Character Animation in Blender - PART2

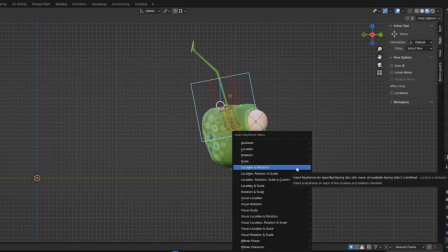[16:14]
And here is a little bit tricky, but let's start by inserting the location and rotation animation.
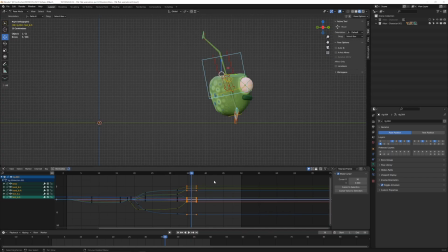[16:22]
And now what I will do is to box
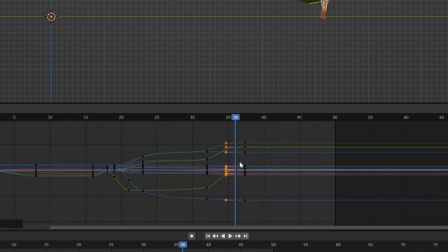[16:26]
unselect all the keyframe handles except for the inside ones, that I will GX and move
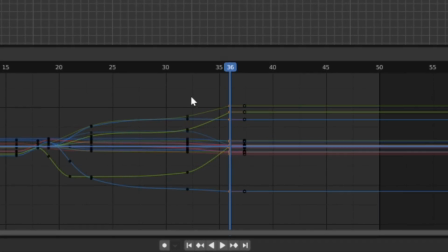[16:38]
really close to the keyframes. In this way I will get a speeding up of the movement,
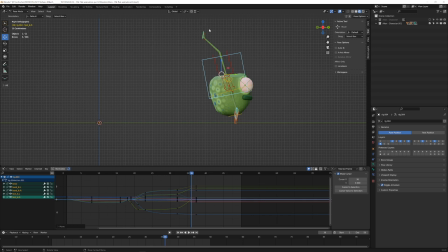[16:45]
and that's what I need, because this body is falling down, so it's accelerating. You don't have to slow down. Okay, so this is what we have so far, and this is now the tricky situation.
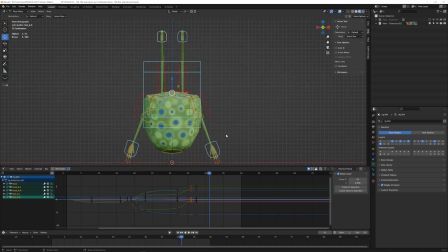[17:02]
If you remember, in the first part of this video I talked to you about the option in the RIGIFY of having the
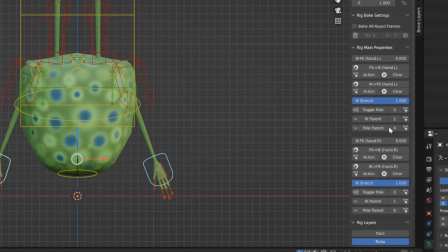[17:17]
IK stretch value, and in this case is set to 1.
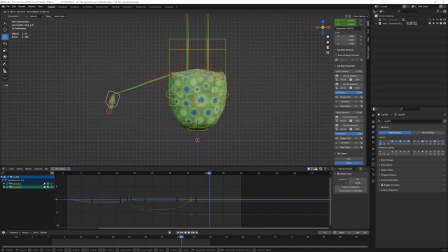[17:21]
This means that I can move the hands way longer than the bones length are, in order to obtain some sort of cartoonish effect. And in this case is very useful. Sorry, I'm not in the right place on the timeline.
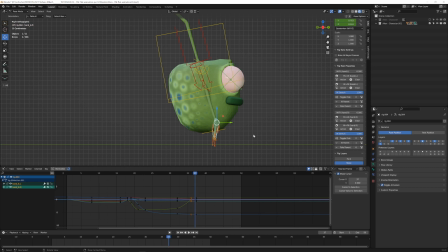So 1 here. I want to have the hands longer, otherwise it would bump his head, and we don't want this.
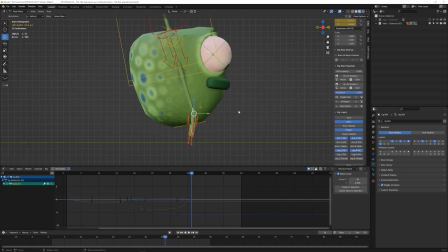[17:58]
Okay, so let's rotate, align, and move the hand in order to reach the floor.
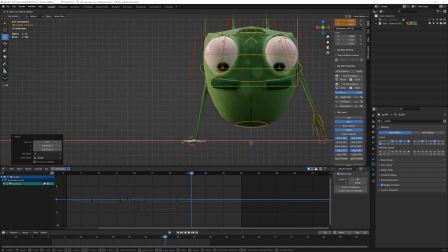[18:14]
Okay, we can also move a little bit more near. Later we will fix this area, and we can copy the pose and paste on the opposite hand the same position,
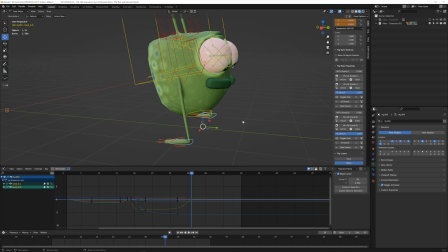[18:32]
pressing Ctrl C and Ctrl Shift V, and finally
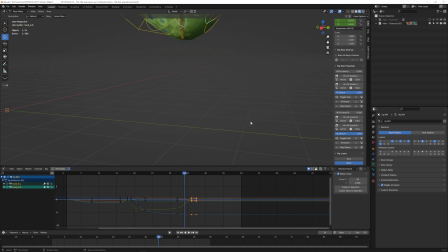[18:39]
available, replace the keyframe. So this is what we have so far. So 1 and go.
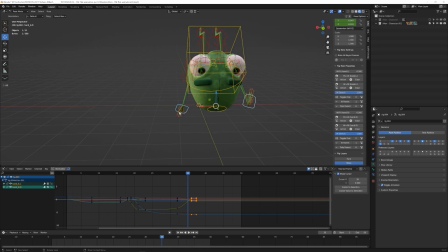[18:51]
Oh, you see, this problem here is because sometimes when you copy and paste the rotation from one side to the other one, it simply doesn't work, because I think it's with the quaternions values. You have to redo this manually.
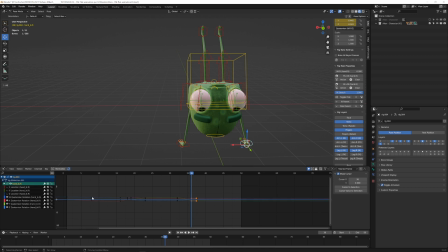[19:09]
Open this, hide the location that are fine, and just delete the rotation keyframes, and then to be sure of the
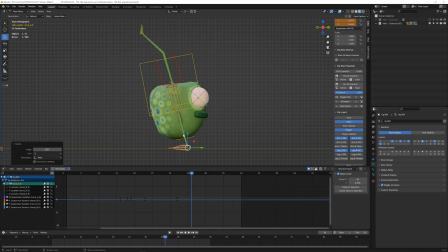[19:27]
orientation of the way of the rotation.
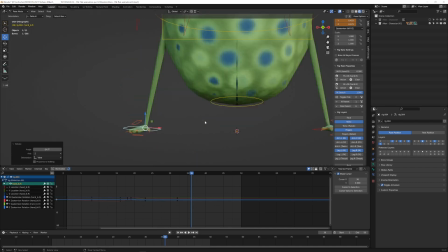[19:32]
So pay attention sometimes when dealing with the rig.
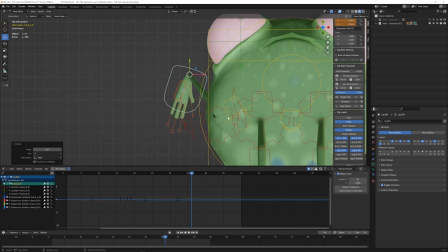[19:40]
This kind of issues are happening, but they are easily solved.
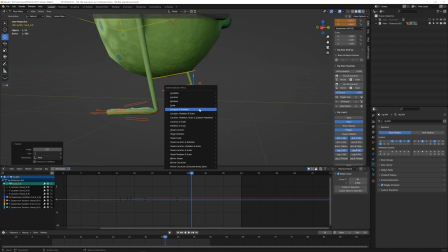[19:47]
So I think that now we are good to go. Only I have to select this and I want to have this in the same fashion of the others.
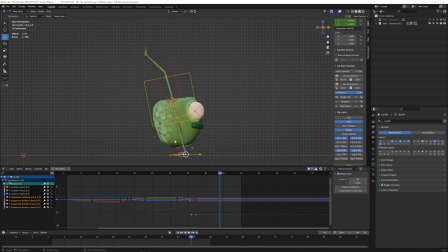[20:08]
So now the ends are working properly, but I don't like this. I need, I was saying, I need one, let's select both of the ends.